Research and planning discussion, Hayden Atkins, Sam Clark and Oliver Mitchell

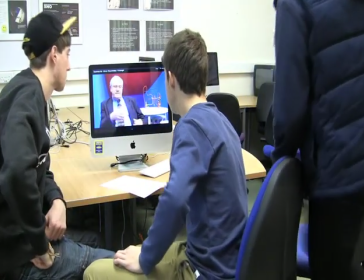[0:00]
Recording now. Right, I'll have to just come in and press it in.
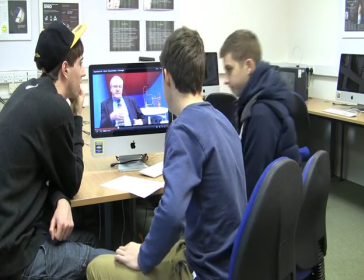[0:06]
Are we going to crop that first bit out? We know, we can just cut it out. You know how to do that? Right.
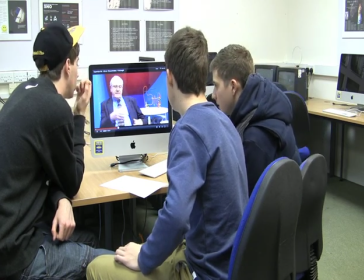[0:13]
I shouldn't know.
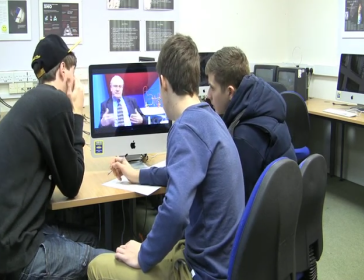[0:19]
Right, so we look at this, we've got an interview. Shall we just pause it and say, we've got an interview with an expert.
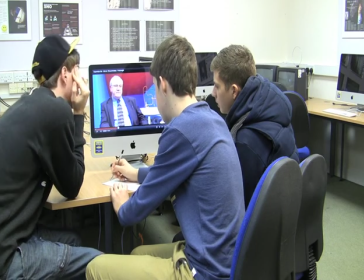[0:29]
Looking across the dead sprays. Looking across the dead sprays, that makes it professional. He's got something relative in the background.
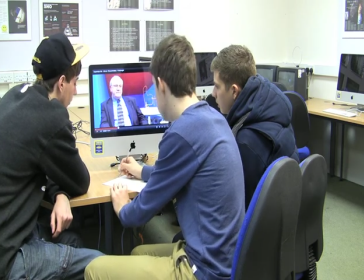[0:35]
Yeah, so it makes it more realistic to the viewer. Scenario.
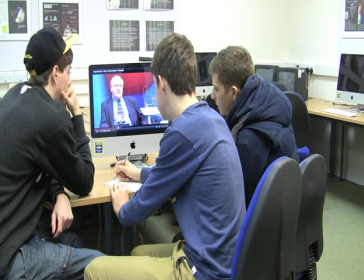[0:48]
It's clear that he's an expert in his field, which is good.
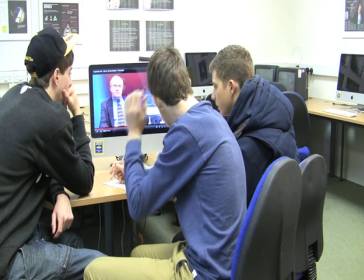[0:54]
So if we go more into the film, they're getting into the...
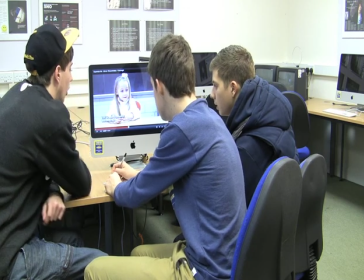[1:00]
Captions, the use of captions, graphics, just to make it easier.
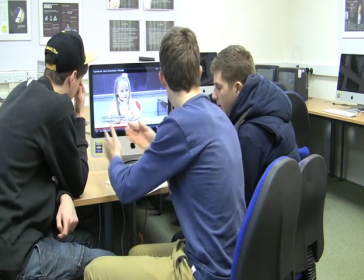[1:07]
If you get an interview with a wide range of people. Yeah, he's got a wide range.
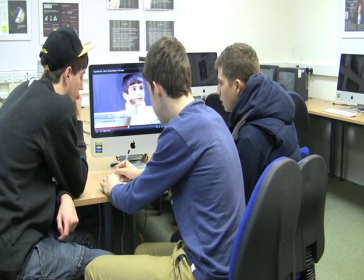[1:13]
Wide interview range, yeah. We'll go further into the film again.
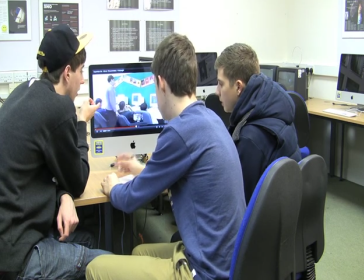[1:21]
Establishing shot, over the shot, different shots. You just want to go back to that. There's an establishing shot there.
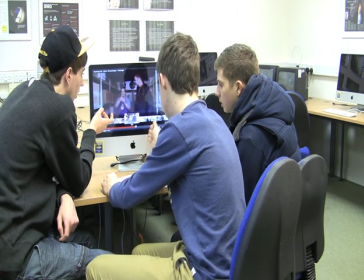[1:28]
Yeah, it's just forwarding. Yeah, yeah.
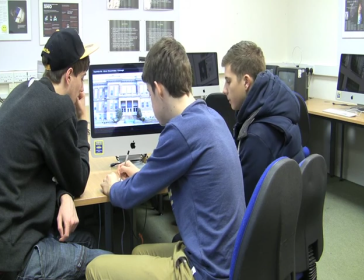[1:35]
We've got an establishing shot there. That's something we want to try and do, like when we do our interviews,
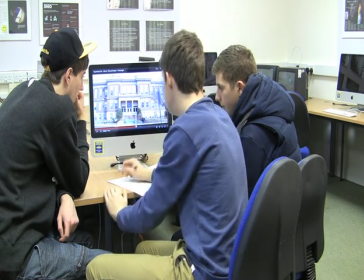[1:41]
we want to go to our gym and take a shot on the outside just so we can introduce it to the...
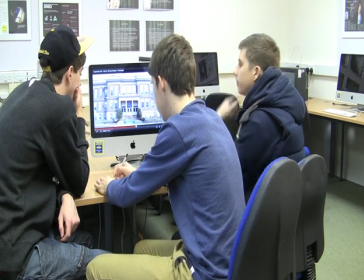[1:47]
To show where you are. To show where we are, just, you know, makes it all the easy for the audience. When interviewing, the gym instructors are going to have to use props.
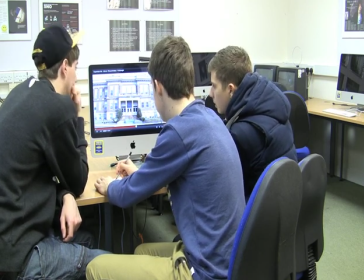[1:54]
Yeah, just like we've seen in that interview there, it's like a bit more into the film.
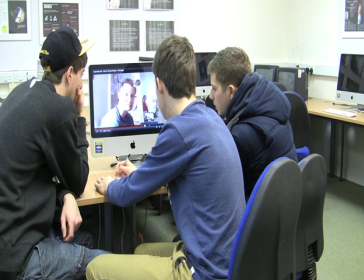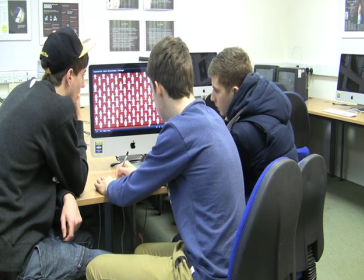[2:06]
There you go, more graphics and games. Impact graphics as well, you know, stuff that tells a message, is an impact.
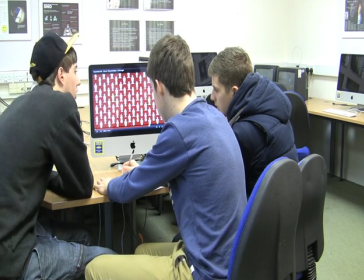[2:13]
And that just makes it more visual, so you're not watching people on time.
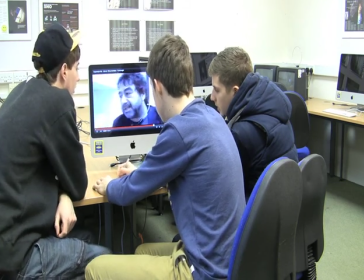[2:17]
It just makes it more interesting to watch. more interviews and experts in their field and say that Steph's got props
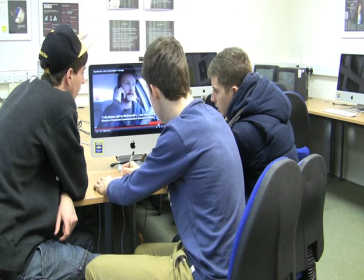[2:27]
yeah pretty sure they're in his office as well once again coming up
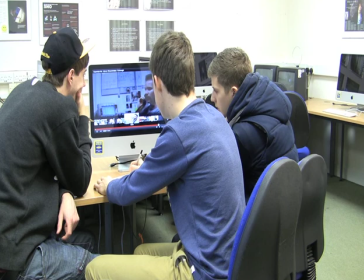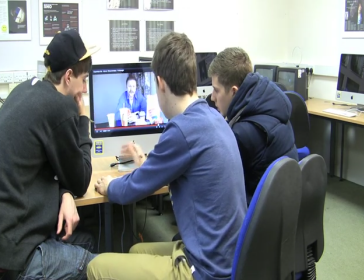[2:42]
yeah so that side then editing Yeah, this is what we need to do as well.
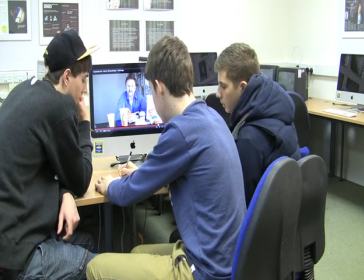[2:50]
Transition. Just like smooth, not over the top.
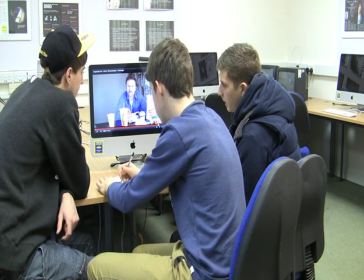[2:57]
What were you saying? I was saying Scott Props 1, which is exactly what there's all documentaries about.
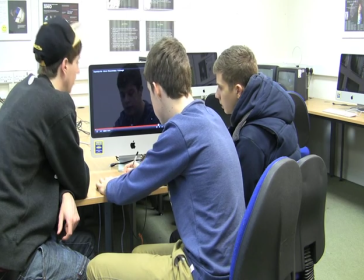[3:04]
Clear, related.
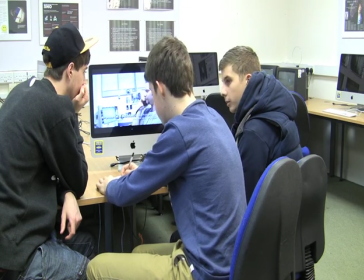[3:07]
And it always refers back to the It throws back to subject topic, doesn't go off topic.
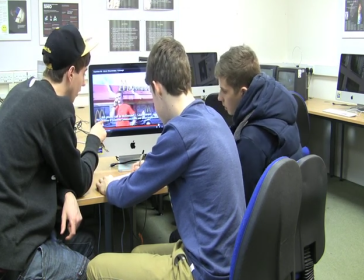[3:16]
That was a good detail. That was 4th,
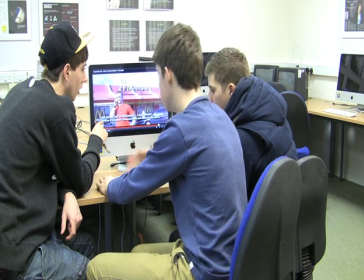[3:21]
so it's showing progression within his captions.
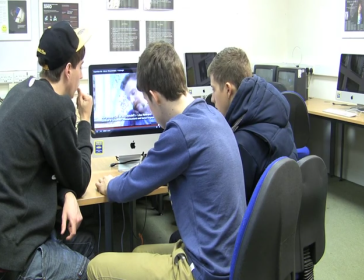[3:29]
What a progression process in this one.
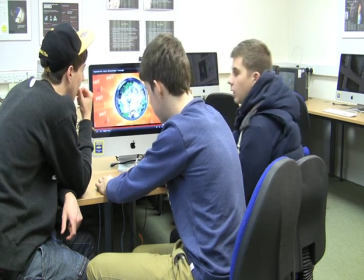[3:35]
Once again we've got graphics in this again,
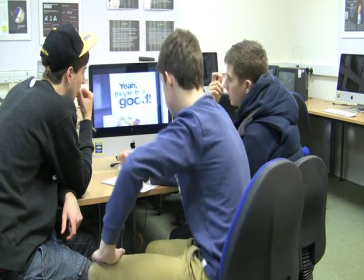[3:40]
it breaks up and gives the views nice to look up rather than all the same thing.
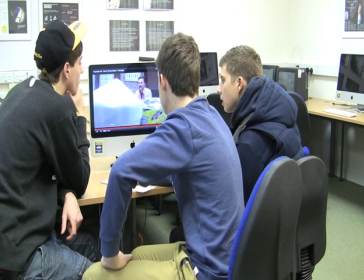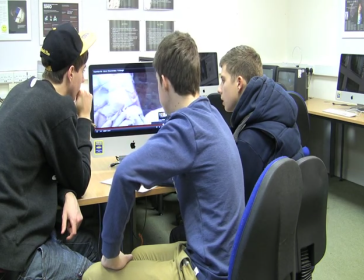[3:52]
There you go, close up for an impact there.
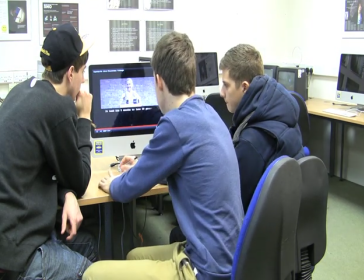[3:57]
And this is important as well at the end, a summary of the results.
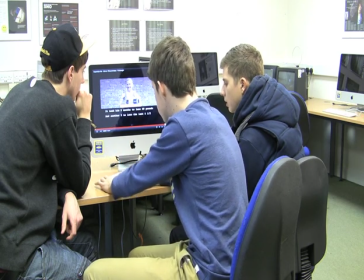[4:04]
We probably wouldn't do that because we're only going five minutes.